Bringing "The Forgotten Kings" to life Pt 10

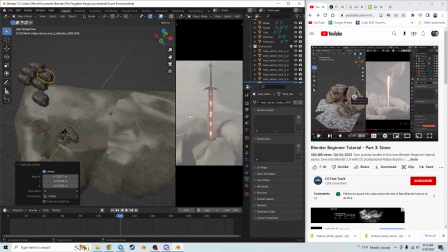Yeah, and we're just doing it for an image, so I just can't get over how good that looks. Well, we need a little more up in the top right. Okay, so Alt D, let's kind of cover that up a bit.
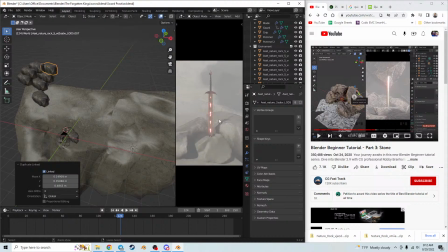Nope, didn't mean to do that. No, I want you back in. There. Okay.
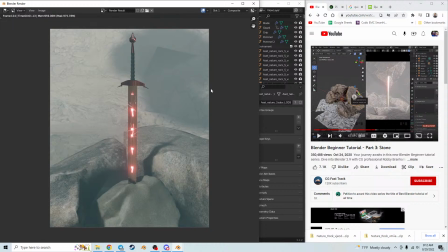Okay. Now, we still got some more. I need to cover up these areas here.
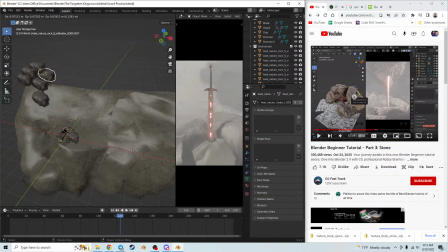So, let's go Alt D. Okay, so there's that. And then Alt D again. Let's come down. Perfect, right there. Render image.
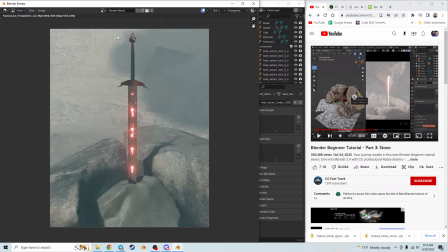Okay, so now it does give the appearance of an overhang and some stuff in the way.
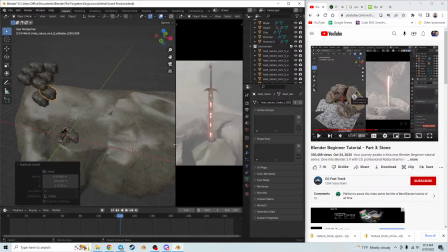Oh, so awesome. Maybe another one kind of over here just to help darken up that sword piece a little bit, make it more of a highlight. Okay, so that's going to be fine. I'm going to make sure that the sword itself is going to be silhouetted by shadows.
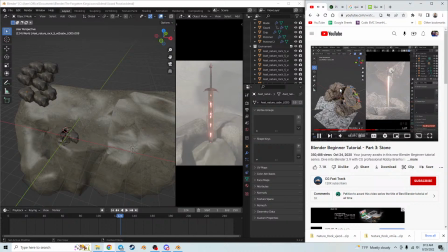So right now I'm getting a really big light shaft that's happening right here. And just aesthetically, that's going to look good down the road because we're not going to be able to see the guard and the handle very well. So what I'm going to do here is now move this light even more further back like this because I want to get light shafts over here. And also what I can do here is, come in here and I can start to do stuff like this where I, bring this forward and now you see, boom, we have a shaft of light right there. So this is going to be a lot of tweaking to do this. The first time when I do this right now, it might
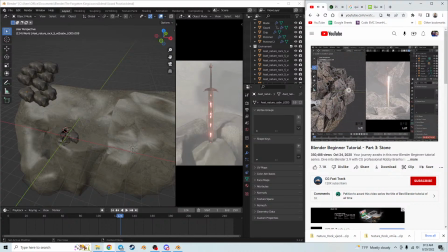look really, really easy. And you're going to be like, how did you do that so easily? It's really just experience and practice. So don't feel like you're, alone within the struggle. There's going to be a lot of that with this chapter. There we go. So I got that shaft of light, and then what I'm going to do is go back to my light over here. I'm going to look through it just like this, and I'm going to block out that top part right there. Now you can see that now that's looking better. So I can paint right here. I can paint that shadow in just by moving this around.
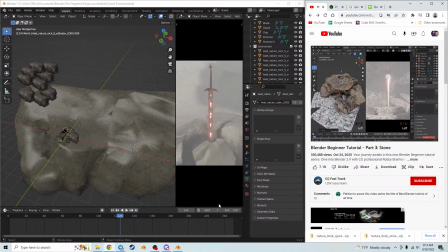So now that guard is going to be silhouetted by atmosphere, not really bright rock, which is what I'm after. And now, this area is looking good, but what we want to do is still go with a negative space.
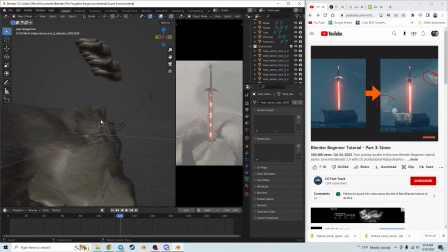So negative space being, we don't want the whole scene to be bright. This is just going to be splashes of light here, here, and here. The bulk of the scene is going to be still in shadow. That's going to be
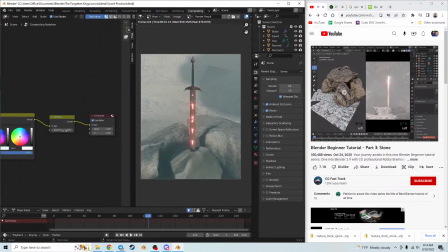super important. So I'm going to continue to duplicate this around. I'm going to Alt-D, move this up, and there we go. You can see we can start painting the scene with more shadows. And I'm going to just continue to paint the scene with our shadows.
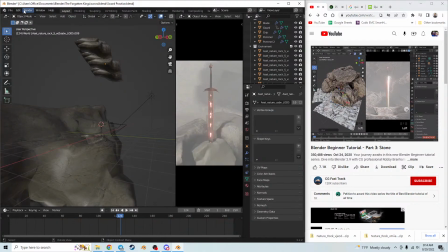Again, I'm getting a little pool of light right there. So you can see that. Focusing on this area right here as I move this around. Just getting a little bit of a splash. Something like that. And then we want to now start to get this background a little bit more in shadows. So I'm going to Alt-D this up. And then you can see here, okay, now we can see now that background is going to start to be in shadow as well.
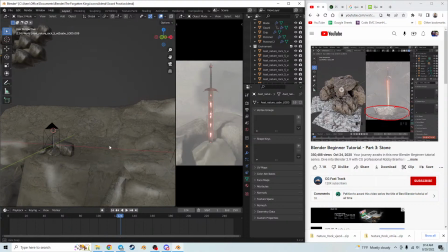But we don't want to, go too far in the sense that we're, darkening our sword. We want that sword to be nice and bright. But we want, something like this. And you can see I can't actually knock that out right now because our light looks like that rock is going to be, right there. So what I can do is just focus on this middle area so we can get that shadow in there. So I'm going to move this over, move that back. And I'm just going to scale this down, something like that. And I'm just going to put this, somewhere in the back.
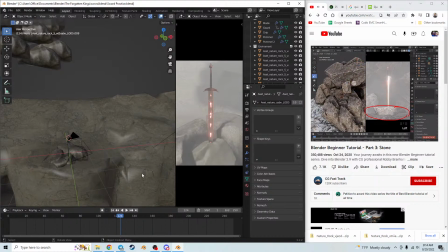And this is where we want to get very, very specific. So we start really broad, and then we open it up. And there you can see, okay, now I'm letting a little bit of light in here still. I'm getting that light going right there. That's all looking pretty good. Something like that. Scale that light up a little bit. And there we go. And because our scene, it's really, really contrast or really, really washed out, what we want to do is go over to our compositing tab and then do a render. So overall, that's not too bad.
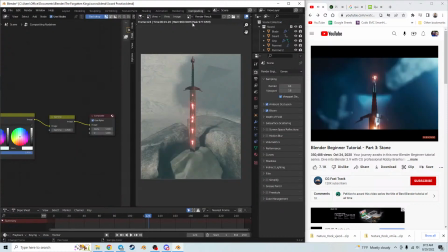Obviously, it's a little bit blown out, so we'll tweak this as we go. But next up, what we want to do is add in the volumetrics. So we're going to start working on our God rays, which is what we see right here with these light shafts.
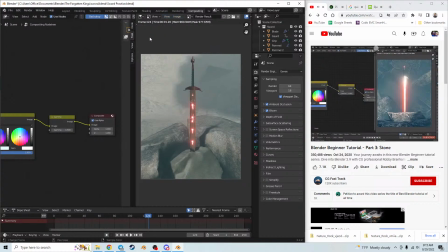And we're going to do that with our volume node, volume scatter node. So I'm going to go back to my shading tab right here. And what we need to do is add in volume scatter.
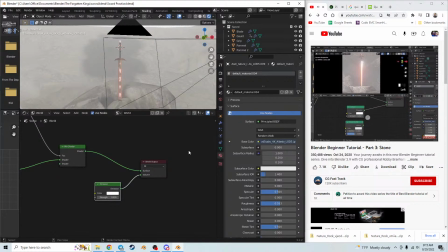So we'll add, go to shader, and we'll do volume scatter. So we have our mission, we have our volume scatter. And if we just plug this in to see what we got, you can see right out of the box, we're going to get something that looks a little bit more like... Okay, so hang on. Add input volume shader. Shader volume scatter. Yes, okay, volume scatter here.
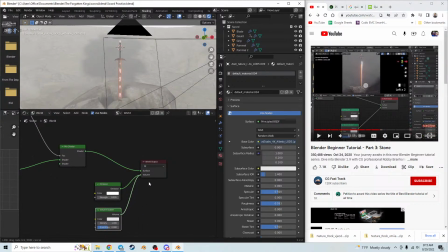It's coming from the light itself. Okay, volume. Oh, okay, hang on.
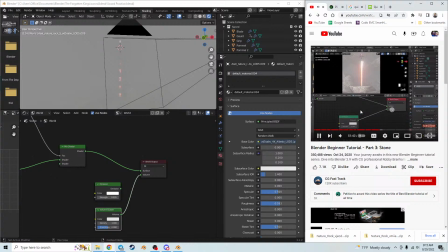Right, so, and what we need to do is add in volume scatter. So we'll add, go to shader, and we'll do volume scatter. So we have our mission, we have our volume scatter. And if we just plug this in to see what we got, you can see right out of the box, we're going to get something that looks a little bit more like it's coming from the light itself,
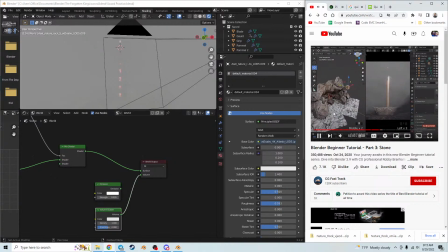right? So if I go over my layout tab over here, okay. and if I just jump into render mode over here in the viewport, you can see, okay, we can see. I see.
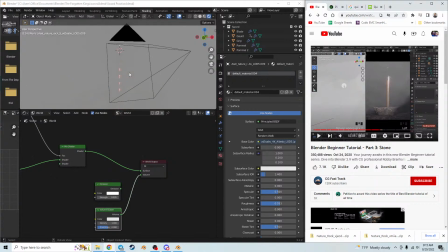Yeah, okay, you're starting to get the God We're rays actually getting there. light shafts happening here. It's going to be a little bit too much off the bat, so I'm going to tone this down, something like 0.02 for the density, maybe a little bit higher.
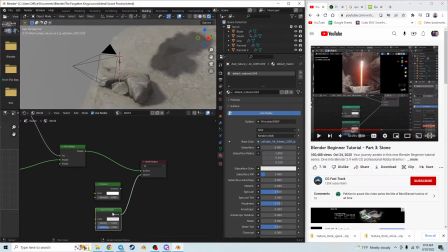Okay, let's see, 0.02. Oh, okay, so hang on, let's go.
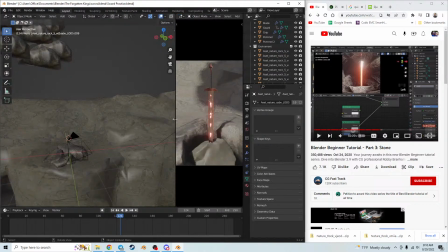Well, I don't really have.